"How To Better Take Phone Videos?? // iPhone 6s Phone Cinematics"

Now, the entire scene that you have just witnessed was shot entirely from an iPhone 6s. Now let me explain why this phone is still relevant in 2020, albeit being 5 years old.
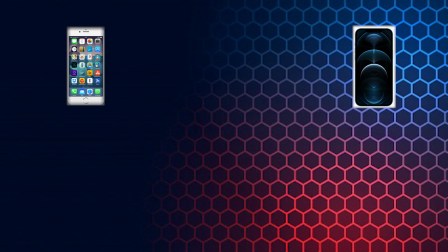Now I understand that recent phones they have 3 lenses, 4 lenses, like internal stabilization with HDR10 plus and all of that pack feature. But needless to say, if you know what you're doing, you can actually still capture amazing image just using your iPhone 6s or any equivalent from that actually. So let's dive right into the editing process. First off, you want to make sure that you shoot at the correct resolution at 4K just because the iPhone 6s could afford to shoot at 4K.
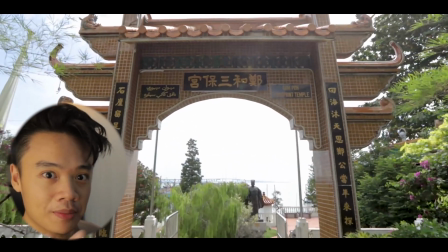Plus, I'm entering for a competition for this video, so it only makes sense that I want to deliver the best of quality, hence I shot in 4K. And now down to frame rates. I shot at 30 frames per second so that I have 2 options. The first option is to when I don't want to slow down the clip, when I look at the clip and I think that it deserves the respect that it should, that it does not need any speed modification, so I just play it as a 24 frames per second timeline.
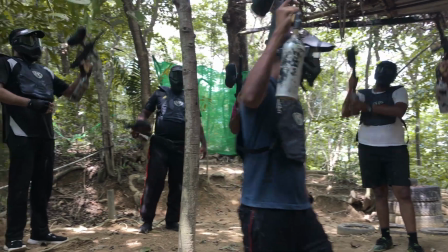However, should I notice if there is a small jitter in the video,
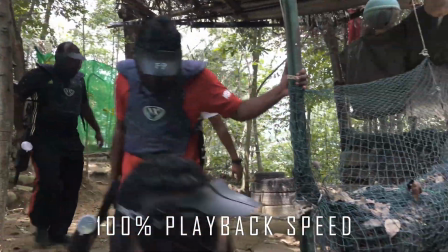or should I also notice that the video is just a little bit too short and I want to drag it out a little bit more,
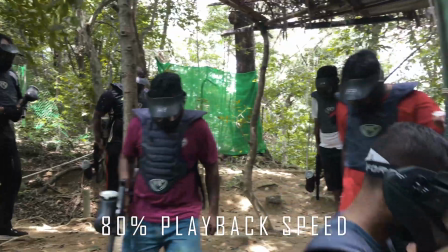then that's when 30 frames per second you can convert to 80% speed on a 24 frames per second timeline. Now the next thing we're going to talk about is the movements of the camera. Always create depth in your image. Now I understand that the iPhone 6s, it's a really small sensor, much like the APS-C, that it cannot close down the aperture.
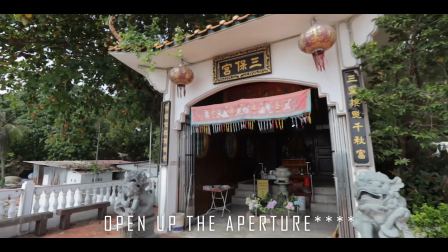So most often than not, we are only playing with a really not so shallow depth of field.
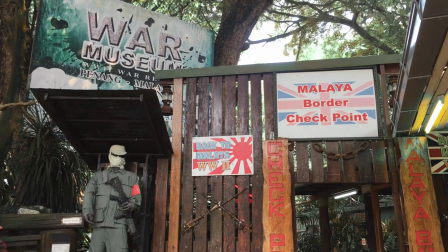We're playing with a really large depth of field. We can see everything and everything is perfectly in focus. So how do we make the image look more cinematic? Always induce in movements, plus try to glide up against something in the foreground.
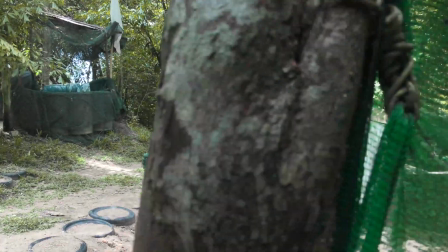A wall, it can be a object, an iron bar, it can be pretty much anything that you think that it could be a really good foreground subject. And now to the best part about this whole tutorial, it's about colors. Editing colors is in fact one of the most crucial part, in fact one of the most best part in my honest opinion, to make the audience or to make your videos feel something, to have a feeling towards your image. Color science in the iPhone 6s is actually pretty great out of the camera.
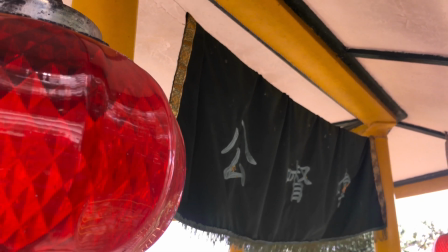However, I'm noticing that the color red appears to be a little bit more of a bloodshot red rather than an actual red, as seen in this clip with the lantern on the side.
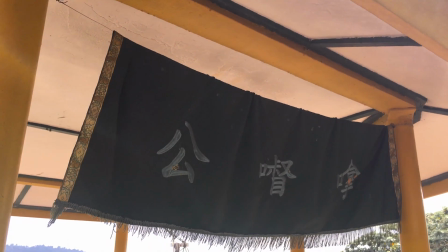Compare it to a 60 Mark II model, which I'm shooting right now, it produces a different kind of shade of red. Just a little bit heads up about how different devices handles color profiles differently. Now let's talk about saturation.
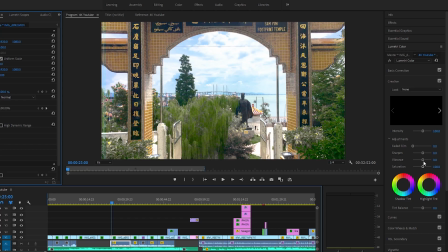So to make your clip stand out, you want to boost in more colors, and that's where the saturation tab comes in. So increase the saturation will only mean that your image is now becoming more rich of colors, making your audience feel like there is something magical about your image.
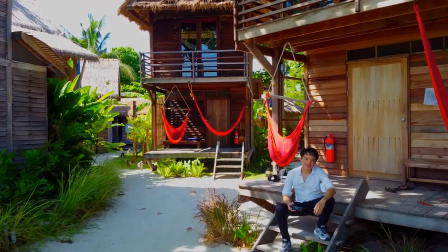But don't overdo it, like what I did here in my previous Colipe video,
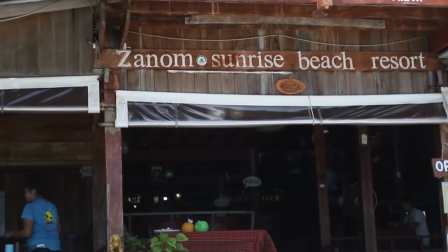is because it is a telltale sign that you are just starting out as a videographer and as an editor,
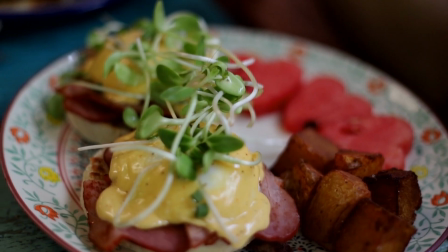that you will pump in so much colors into your clip just to make it pop out.
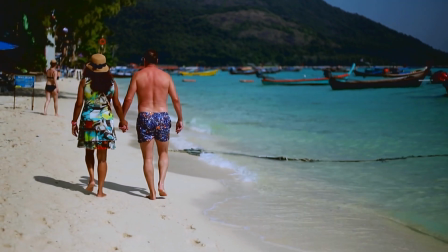Now, here's a smarter way to do about it, right? You want to increase in specific colors, but you also want to mute in certain colors. Certain colors just don't appeal as much as to our human eyes, although it seems natural, but we just don't want it to be in our frame. For instance, the colors that I often don't like in my clips, and it's a personal choice of mine, it can be different from yours, is the color yellow. Let's look into this clip here. So we are at the War Museum clip here.
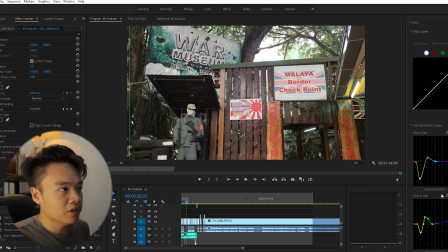Now you can see that the colors of the yellow under the Creative tab, you're going to head down to Curves, and you're going to see a hue versus sats, hue versus hue, and hue versus llama. Now you can see that I've done quite a bit of changes over here. And now let me show you the before and after before we talk more in details, right?
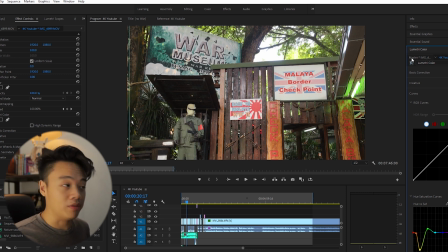So this is the before shot. Wow, looks great actually. Straight out from camera, iPhone 6s. Now iPhone series has been known for their amazing color science.